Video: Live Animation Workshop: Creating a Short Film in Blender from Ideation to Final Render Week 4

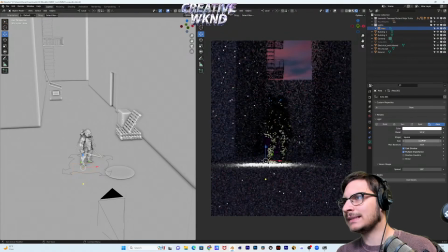Make the size. Make it small. We'll throw it roughly right here.
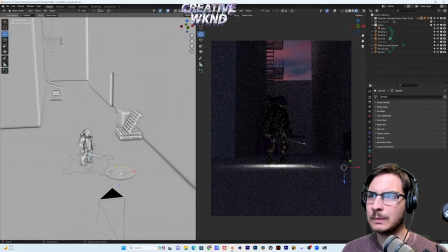Right. Bring this guy back.
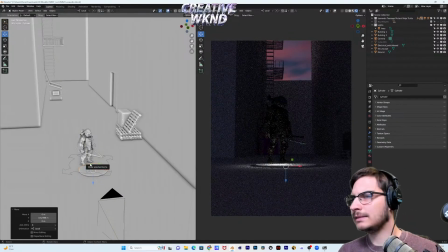So something like that.
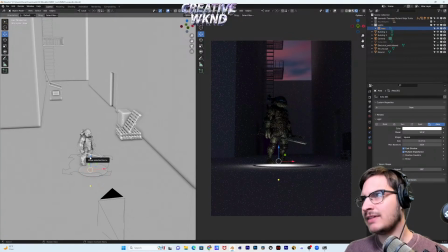It's going to be interesting. See, because but you're going to want to fake it though, because not fake it, but you want the light to hit him at a specific way.
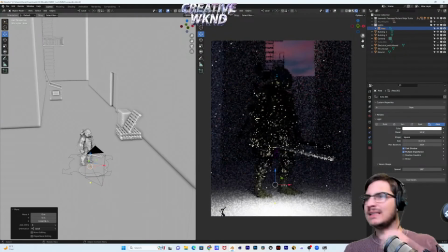So if we literally were in the camera view, and my biggest thing, it's the frame.
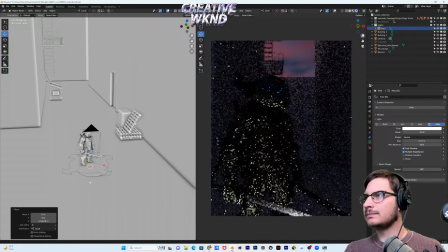Whoop, come on. Like we're starting on a close-up. So there are things that we just kind of have to be able to see.
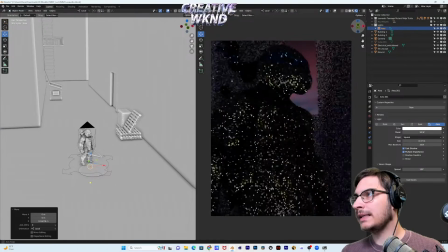And actually, if he's looking down, then we're pretty, you know what I'm saying? It's kind of like, it may change. I really, really want it to be like a super extreme close-up, but we may not get that.
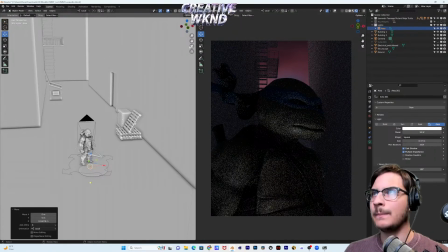But one thing that I do want to do, and you may have to cheat it a little bit, like the light may have to come up and out to get the eyes, you know?
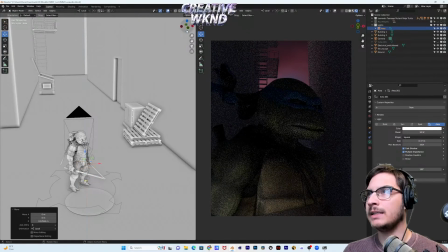It's tricky. It's tricky. See, we're not even under him, see?
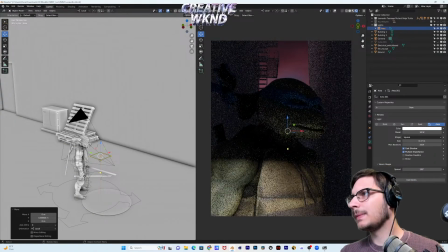Because... But then it starts to look kind of goofy, but you may even have to
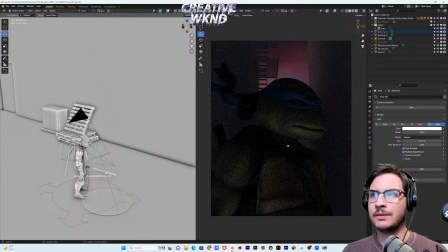tilt it a little bit and get it to the right spot.
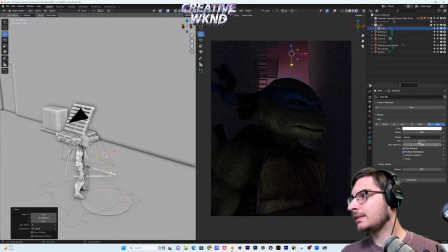Or maybe there needs to be more power, maybe?
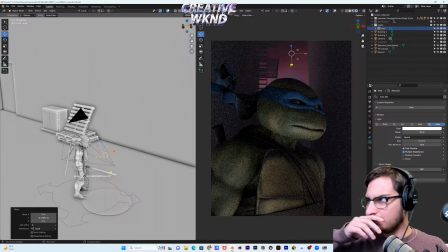Yeah, something like that. Something so you can see the eyes, you know? And we're also going to need to hit him with some backlight.
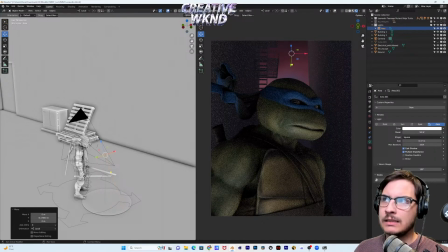I would probably do some moonlight maybe or something. I don't know. Grant said, can you use the light to bounce off and give a more ambient feel, if that makes sense? Yeah. No, I definitely could.
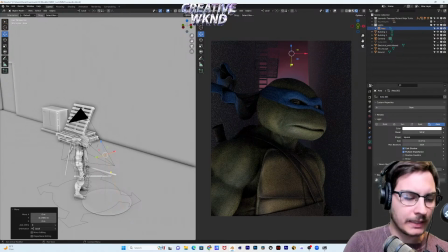You're right, man. I could do that.
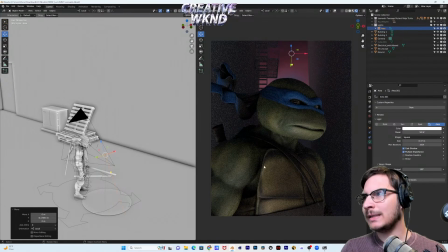I guess I could also make the source bigger too if I wanted. It's pretty tiny right now, but yeah, I'm liking that.
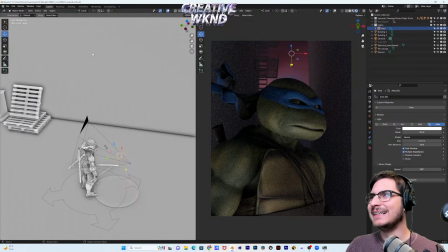Although it's interesting. Okay, is this just me, or does this lighting make Leo look kind of like an old man? He just looks older, doesn't he? I don't know. I mean, that natural.
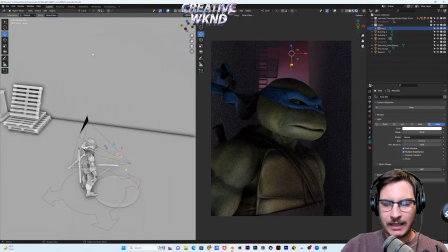It's weird that it happened with the CG model, to be honest, because that's kind of what happens in real life when you're lit from underneath like that. It just kind of makes you look a little older. And so it's just funny to me that that he looks older because we did this and it's a CG model.
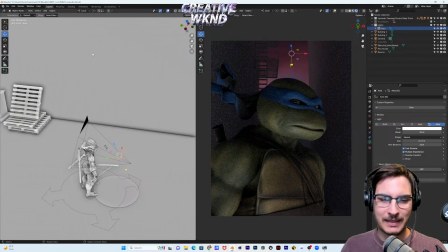But I don't know. Maybe I'm just being silly, but. Joseph, you say, this is a far future thing, but I kind of want the mask to be a cloth sim.
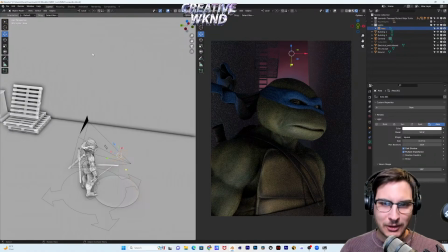Oh, Joseph, you're making things, you're testing my, no, we could make it a cloth sim, but how would it, okay, well, I guess, you could make these a cloth,
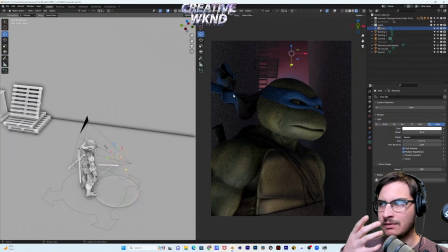because if it's all a cloth, I think it's just going to slide off of his face, right? I don't know.